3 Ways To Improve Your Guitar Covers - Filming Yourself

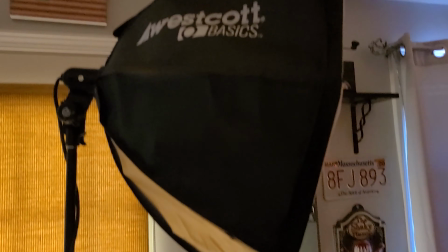(8:20)
Now, what we're gonna do is I've got this big Westcott Basics Octabox.
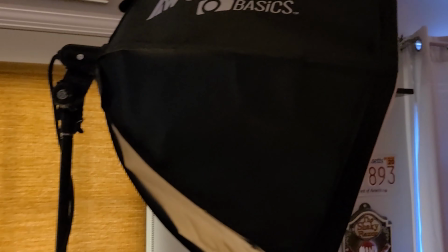(8:27)
There's two of them that come in the set. I'm just gonna be using one today.
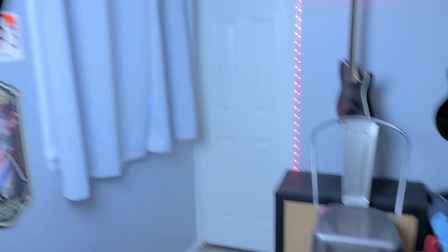(8:30)
And we're just gonna turn that on, and you can see what a difference that makes in the image already.
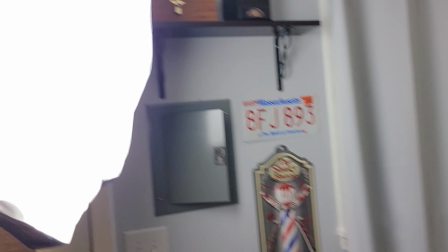(8:36)
Now, the reason that we might use something like this is because it's a big soft diffused
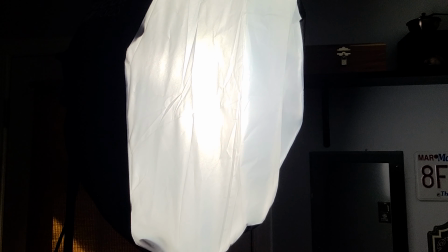(8:41)
light and that is what we want for our main is called a key light
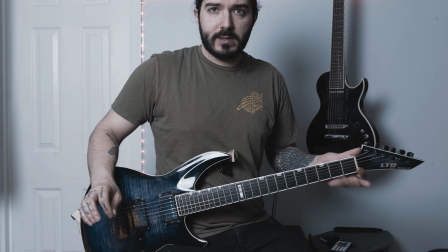(8:49)
okay so now what we have is just one key light a big soft diffused key light this is already better than both
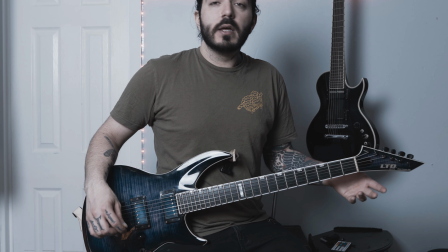(8:57)
of our other two options you can see this is already more visually interesting now i wouldn't necessarily stop here though you can because getting
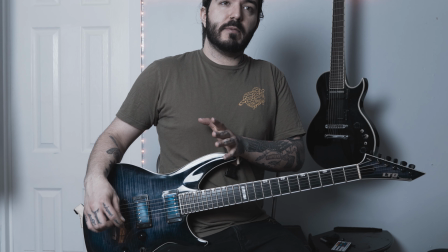(9:05)
all this sort of stuff it might get a little bit too expensive for you especially if you don't have a camera and you've bought some of this other gear
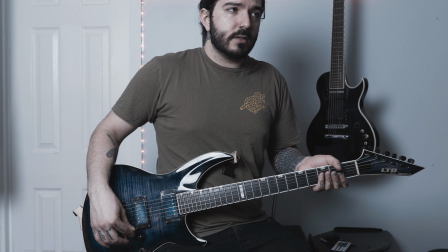(9:14)
you know we're getting into the like thousands of dollars kind of range
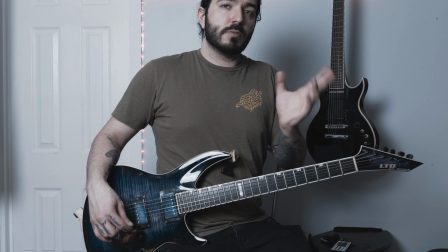(9:21)
but if you have it you might as well use it or if you only need to get lights then you should probably just start there so we have our main key light and then what we're going to do is we're
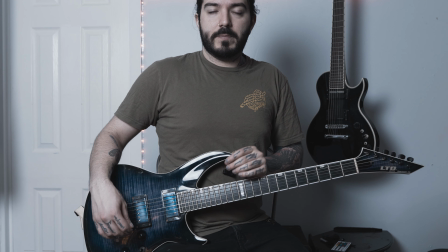(9:30)
going to add another one and i'm going to show you what that looks like right now okay so i'm on my phone again.
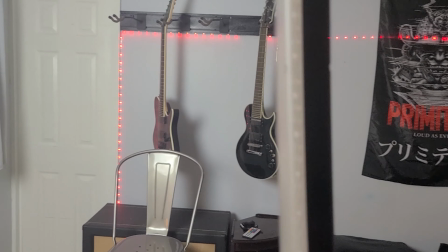(9:36)
Now what we're adding here is an RGB light.
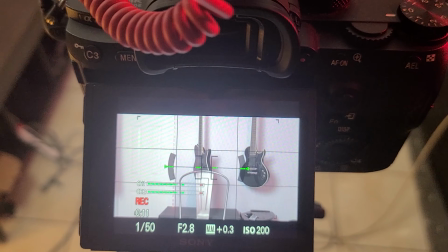(9:44)
You can see the difference that that made a little bit on the camera.
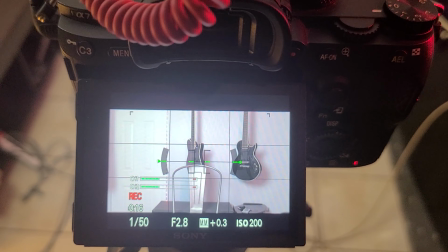(9:47)
Now I shoot on a very flat color profile so it's not necessarily going to show up right away.
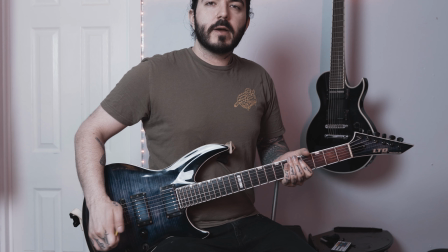(9:54)
Now I'm going to show you what that looks like actually sitting there. Okay now you can see we're looking a little bit better.
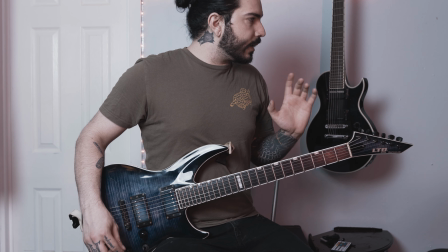(10:01)
There's some more color contrast.
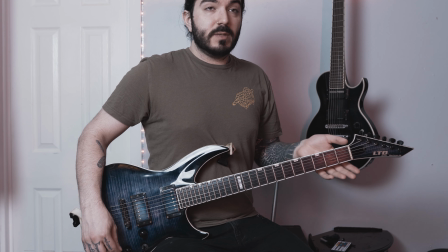(10:02)
I got a red casting against the wall and we're looking pretty good and again you could probably stop here if you wanted to but I'm
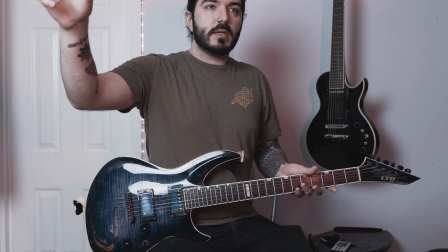(10:11)
a big fan of three-point lighting so right now we have our main key light and we have an accent light and then we're gonna do a rim
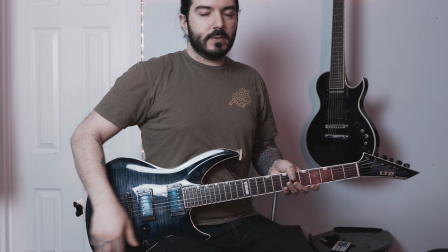(10:19)
light on the back of this really to separate me from the background okay so now what we have is our
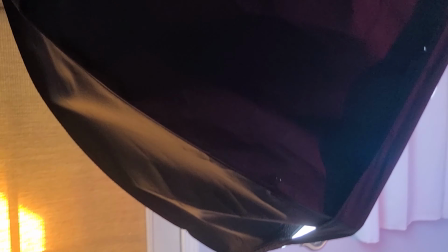(10:26)
main key light which is on our left hand side or right hand side doesn't really matter then we have our
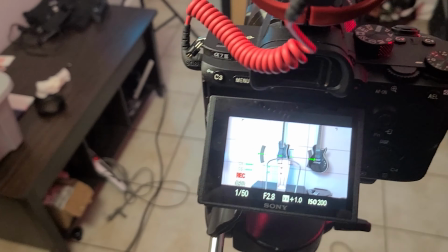(10:34)
accent light and then we have our rim light over there so this creates a much fuller picture and I'm gonna show you what that looks like right now okay
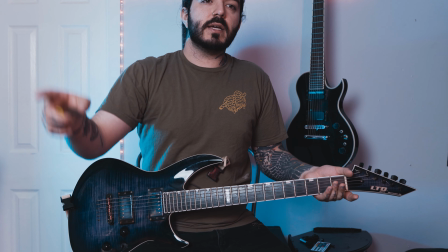(10:43)
so now we have three light sources we have our main key light we have our fill light and we have our rim light so a light behind me and then a light on either side the main key light is pretty soft and then our fill light is again just giving a little bit of that color contrast and then the rim light behind me is to create separation on the background now my fill light and my rim light are on opposite ends of the color spectrum so I'm pink and I have like a light blue and this is generally what you want to do with your fill light and your rim light is you do want to create some separation and yeah now we get to go into camera angles right now we're just head-on which is fine it allows the viewer to see the whole guitar and most of you and again this is gonna be why you want a wide-angle lens this is cropped into about 35 millimeters right now which is probably not quite wide enough but anyways they can see the whole guitar they can see you and this is a decent place to start but if you do the whole playthrough like this it's not gonna be very visually interesting to watch and unless someone's watching to learn how to play the song themselves and they just like that one consistent angle you're gonna be you're gonna want to be a little bit more creative than that so yeah I'm gonna show you some other angles that you can use okay so right now I have the camera set down the tripod with the legs all the way down we still have our fill light and all that sort of stuff going on and this will be angled up at me so I'm gonna show you what that looks like right now.